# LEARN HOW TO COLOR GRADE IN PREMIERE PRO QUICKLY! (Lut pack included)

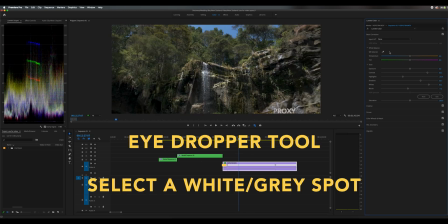and just in case you're wondering and how to change your white balance use the eyedrop tool to check the white balance and just play it through make sure the clips seem at the right warmth and coldness throughout the timeline remember try to get everything done in camera to the best of your ability because that will ensure that there's less tweaking to do in the timeline now that your timeline is correctly exposed well done the difficult bit is out the way. When doing this I typically like to just shut off the music on the timeline and blast whatever music I want to listen to, maybe put on a podcast. This could take a while depending on how long your project is but once this is done everything else is easy trust me it's just going to be a few more tweaks. Next up we're going to be creating our look. So each film or project has its own look. A lot of people like to go for the orange and teal look so today I'll be teaching you the orange and teal look and first thing you want to do is go
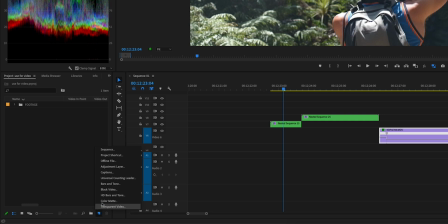to the little new item tab in the project folder click on this little folded paper icon here and select adjustment layer
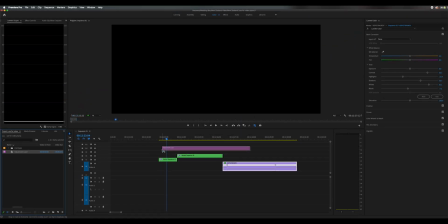we're going to drag that adjustment layer on top of everything on the sequence now whatever you do to the adjustment layer anything
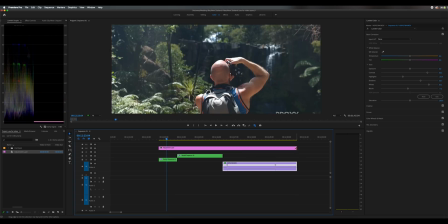underneath it will be affected imagine them as layers in photoshop and you can quickly change between them and plus it's a good way to take the stress of premiere pro and not adding all these different effects to each individual clip.
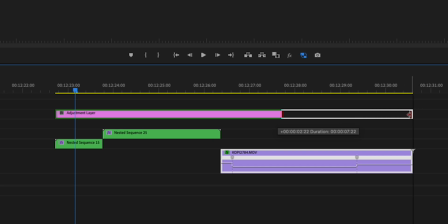Also to remember to drag the adjustment layer all across the whole timeline so everything's affected. You don't want to have a video playing and all of a sudden someone's having great skin tones and then to know great skin tones. I've seen that on a few YouTube videos. I've done that to some of my YouTube videos. It's not pretty. Also this is a great opportunity if you have a LUT for example to put your LUT. A LUT is basically just a lookup table so it's almost like a filter a preset for a type of looks that you want to go for for your film.
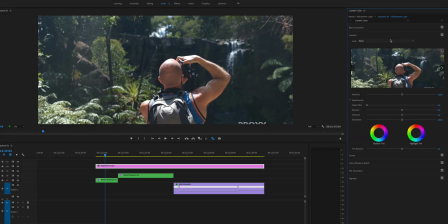To add that you'll basically go to creative go to look click on browse bring in your LUT and boom your LUT is applied. Now sometimes well most of the time they're actually pretty strong so you'd always want to dial it down. For example this is my own LUT that I made for my New Zealand travel video.
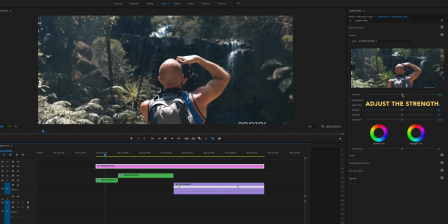I've made it a bit too strong but you dial it down and what this LUT particular, just in particular this LUT, it brings down the greens and makes the skin tones pop a lot more and then from there you can obviously boost your saturation a little bit,
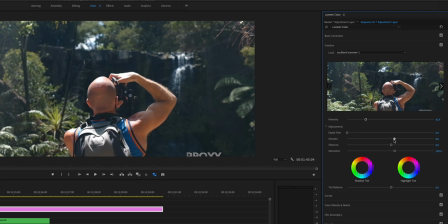add a bit of sharpening and you're done.
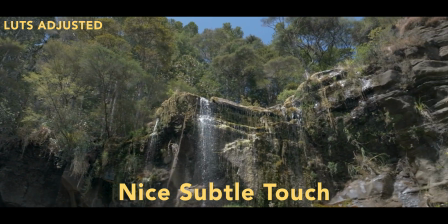I would say that LUTs can be very peculiar and very particular to a certain type of film so for example with this LUT it works really well with leafy environments so maybe a wedding in a really grand farm or estate this LUT would work really well. So overall LUTs are great because they give you a great unique look but not all LUTs fit all images and what I'm going to be doing is showing you how to make a classic look that you can make for yourself basically make your own LUT. Although quick plug I do have my own LUTs for sale and I have a pdf showing you how they work and what kind of videos they'll look good for.
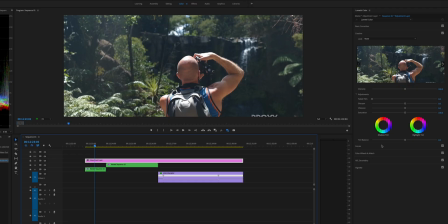So let's go for the orange and teal look. I'm going to go to color wheel and match. Now to create the orange and teal look there's many different ways to do it. I've been using this method which has worked for me really well and even if you don't use Premiere Pro and use some other softwares typically this is how it works.
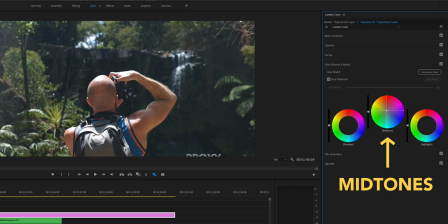Go to midtones and you're going to drag up slightly to the orange and remember this is not something you're going to drag all the way to the end. This is going to be literally like a few millimeters up and down. Now we go to shadows and we add a bit of teal and I just basically pull it down to the south and you can start to
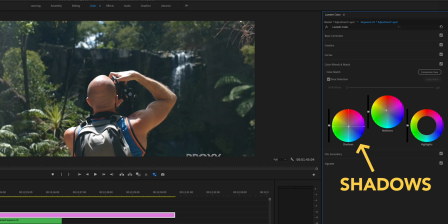see the shadows getting a bit cooler and it's looking more balanced and then you just finish off with the highlights adding a bit of teal till everything's balanced off really well.